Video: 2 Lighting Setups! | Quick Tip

Hello and welcome. Today we're going to be covering two lighting setups in this quick tip video. This was requested by the person that's on the screen right now. I can't actually see where it's gonna be but I'm pointing at it. Totally leaving this in the video. Anyway, I'm joined by my sister who is behind the camera and she's making a peace sign right now. It's probably super out of focus? Did it screw up the focus? Yep. Okay, cool. Am I in focus? Yep. Okay, great. Anyway, let's get into the lighting setups.
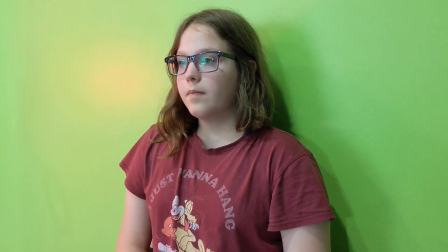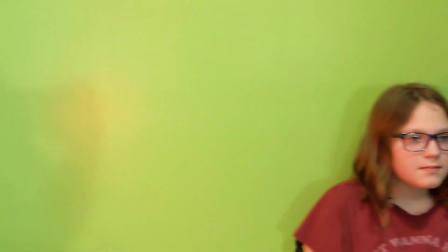[0:46]
All right, so for this setup, we have one red light to the actor's right, which is the camera's left.
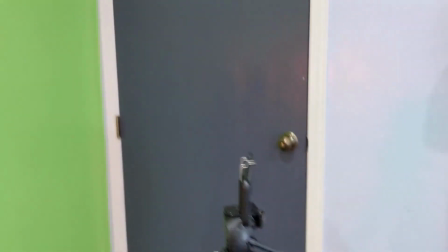[0:54]
Camera's over here.
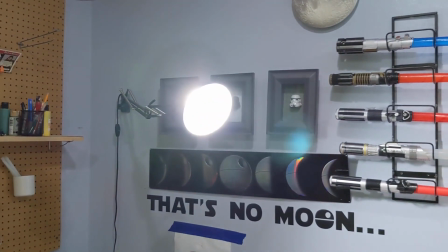[0:57]
And then back here, we have a white light that's not pointed directly at the subject,
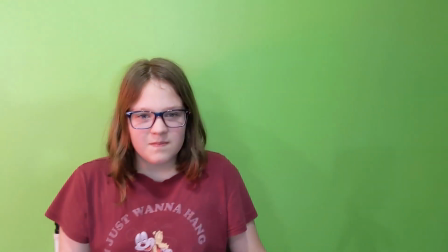[1:06]
which makes it so that we have a contrast
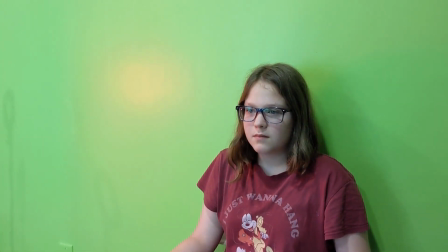[1:11]
on the left side of the actor's face.
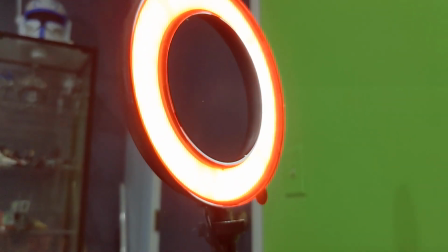[1:18]
This lighting setup could be augmented by changing the color of the light that is to the left of the subject.
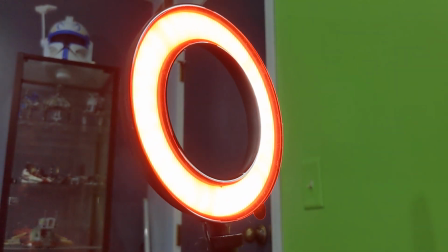[1:26]
You could change it to a blue or a green, I think would work. Maybe not when you're on a green backdrop, but that's definitely an option.
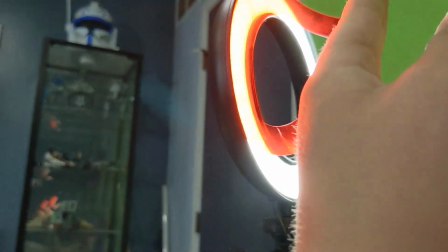[1:35]
This light I have could be changed by changing the gel that's on the top of it.
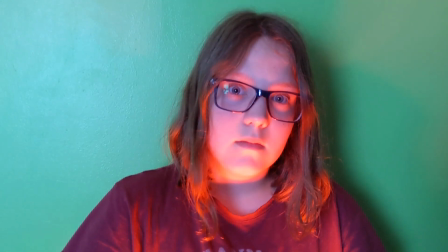[1:42]
Alright, so here's a creepy one. This one is just achieved by putting a red light in the subject's lap.
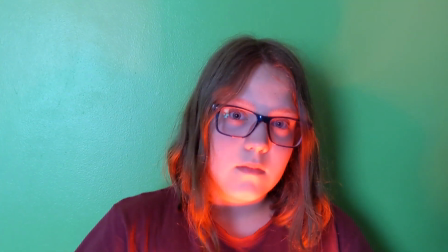[1:52]
Which worked just fine. Now, if I were to color grade this,
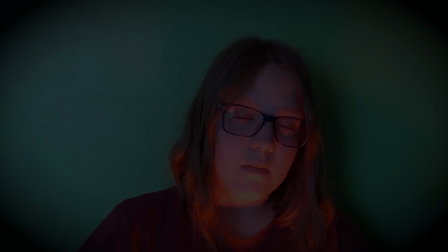[1:58]
I would put a black vignette all around so that the green and the light colors don't show through so much. And the reason I would do that is because when you shoot with a camera, or with a phone really, I'm not shooting with a camera, unfortunately.
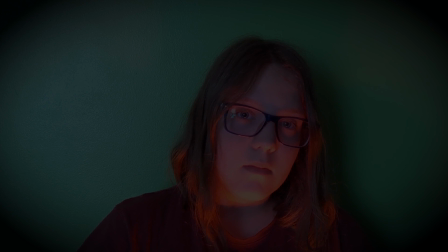[2:16]
But if you shoot when it's dark, it'll be super grainy. So it's really not that dark, which keeps it from being too grainy. So, I would just make it darker digitally in Premiere or After Effects.
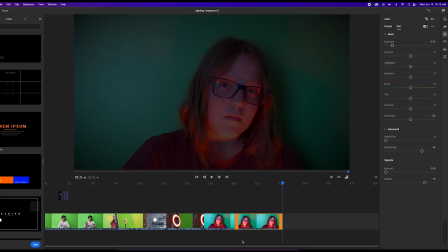[2:31]
Okay, so I am here in Premiere Rush, and I am editing this video, and I was going to show you how to add this vignette here, which, I mean, it's really more just like darkening it.
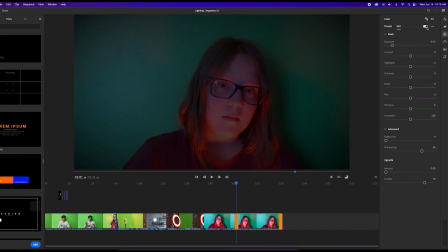[2:47]
But if we reset to default,
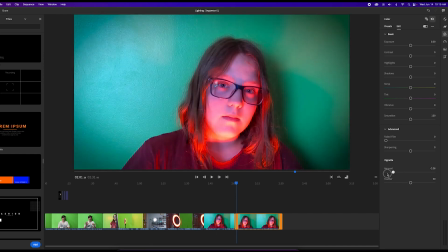[2:53]
what I did was I took the vignette amount all the way down,
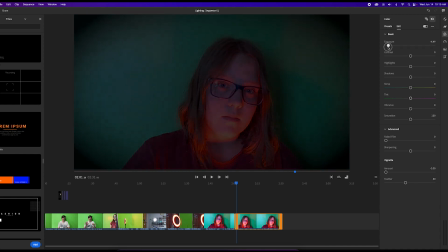[2:57]
cut some of the feather out, and then dropped the exposure real low. That's really all I did. Anyway, thanks for watching! This is the outro of the video. Yeah, thanks for watching, and I'll see you in the next one.